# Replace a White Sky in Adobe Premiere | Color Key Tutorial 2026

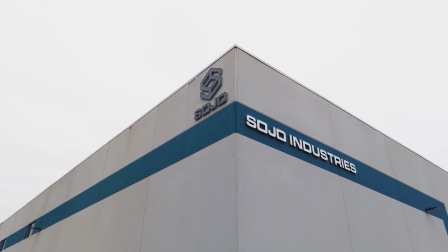[0:00]
If you've shot footage on an overcast day, you know the problem.
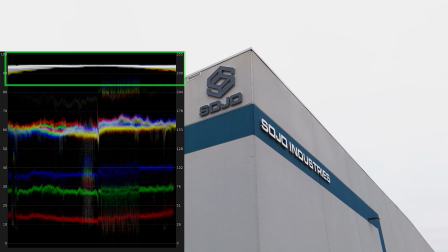[0:03]
The sky can be completely blown out, just a flat white, and it makes an otherwise clean shot look unfinished.
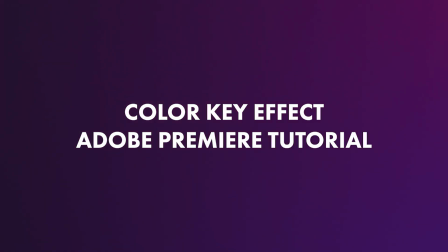[0:09]
In this tutorial, I'm going to show you how to replace it using the color key effect in Premiere Pro.
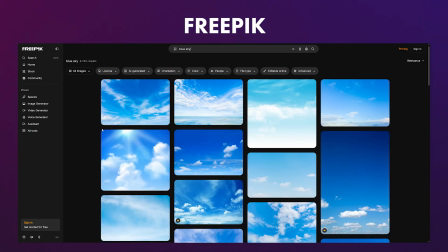[0:14]
Let's get into it. First, you'll need a replacement sky. I recommend FreePic.
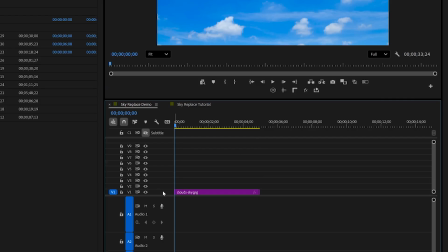[0:20]
When you find one that works, download it and bring it into your Premiere project. In your timeline, place the sky image on track 1 as your background. Your footage goes on track 2 directly above it.
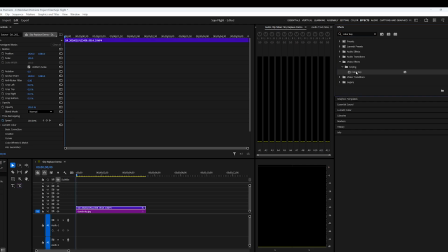[0:32]
Now go to the effects panel and search for color key and drag it onto your clip, the clip on track 2.
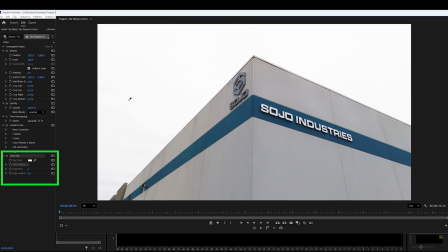[0:38]
In effect controls, use the eyedropper to click anywhere in the white sky area of your clip.
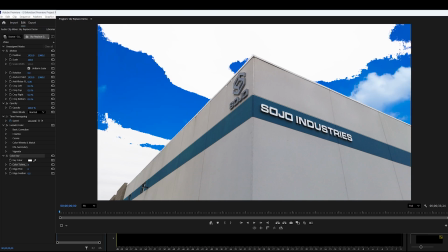[0:44]
Start with color tolerance. This is the primary control.
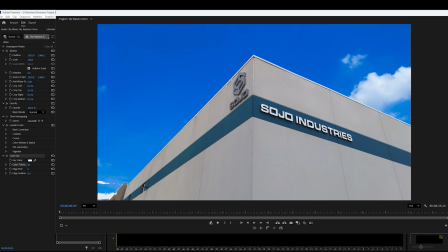[0:48]
Drag it up until the entirety of your sky disappears and the replacement shows through cleanly underneath. You're just looking for a complete key with no white patches remaining. I left edge thin at 0.
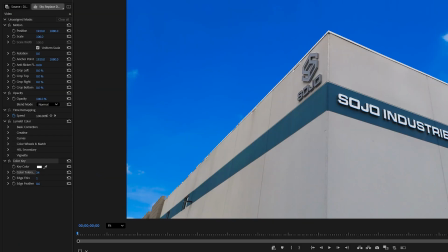[1:00]
You'll also want to make sure you play around with edge feather to make sure you get the most natural look. Just use your eyes and judgment on what looks best. Now for the color grade.
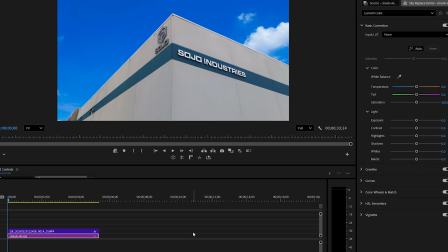[1:10]
Your sky asset and your footage were captured under completely different conditions, so they need to be matched. Start with the sky layer. Open Lumetri Color and bring the saturation down significantly. Stock sky images tend to be oversaturated, so this single adjustment does more for the realism of the composite than almost anything else.
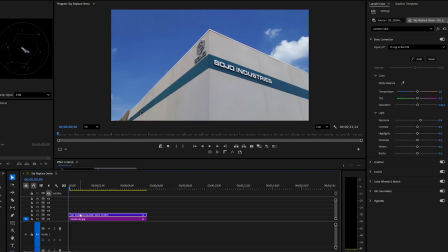[1:29]
You can also grade your drone footage to better match the mood of your new sky. One thing to watch though, increasing exposure on the drone layer pushes more pixels toward white, which can start pulling things back into your key.
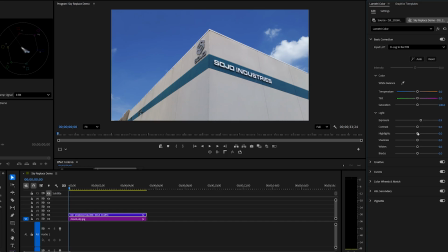[1:41]
It's a back and forth between your color grade and your color tolerance value. Adjust one, check the key, then adjust the other.
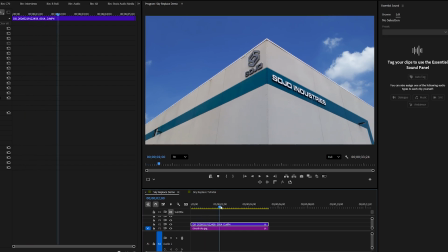[1:49]
If you have any movement in your shot, like I do here, you'll want to make sure that you animate the sky layer as well.
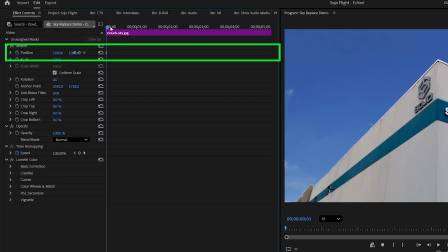[1:55]
Add 2 keyframes on the X position of your sky layer, one at the start of the clip, one at the end, and shift the position slightly between them.
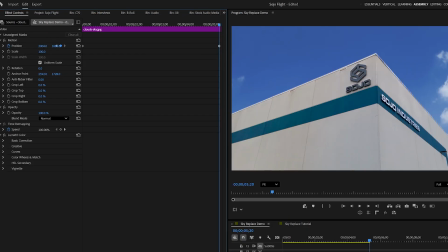[2:03]
A static sky behind a moving camera feels wrong immediately. Even a subtle drift reads as natural.
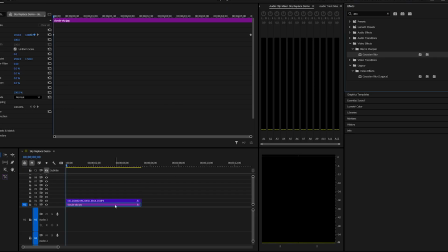[2:10]
I also recommend adding a Gaussian blur effect to the sky layer and bring it down to around 1%.
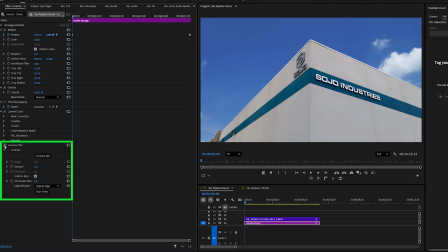[2:15]
The default of 20 is way too heavy, but a touch of blur closes the gap between a sharp stock image and real camera footage.
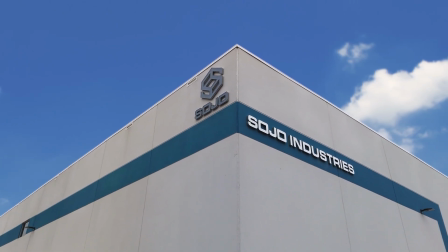[2:23]
And here's the result. One honest caveat before we wrap up.
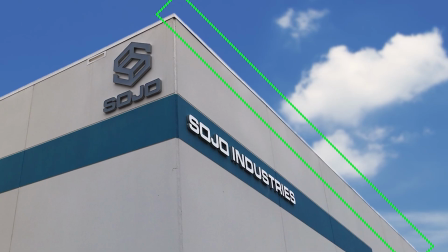[2:28]
If you pixel peep the building edges, you'll see some softness where the wall meets the sky. That's an inherent limitation of color key on footage where the subject has similar tonal values to the sky.
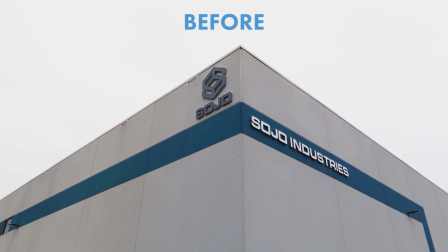[2:38]
For a hero shot that's going to be scrutinized on a big screen, you'd want to take this into After Effects and go deeper.
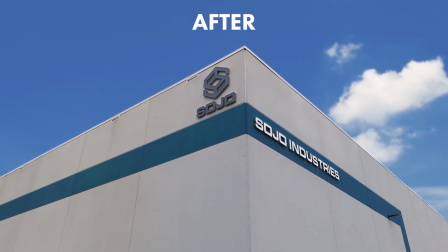[2:44]
But for a 2-second establishing shot in a corporate video or an intro sequence where the clip is moving, nobody notices.
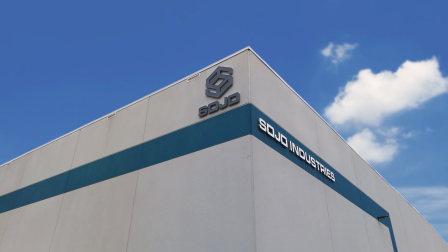[2:51]
So know your case and calibrate your effort accordingly. Quick note on when to use color key versus ultra key.
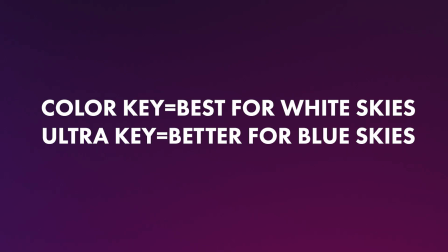[2:58]
Color key is the right tool when your sky is blown out to white.
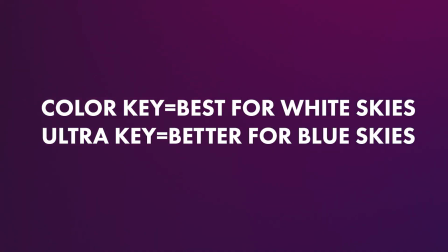[3:01]
If you have a blue sky, ultra key will give you better results since it's designed for color-based keying.
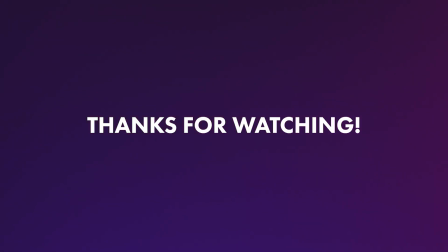[3:07]
If this was helpful, subscribe. We make tutorials like this regularly. Drop any questions in the comments below, and I'll do my best to answer them.
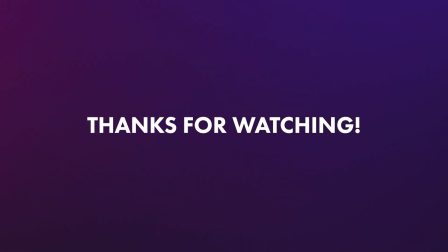[3:15]
Thanks for watching.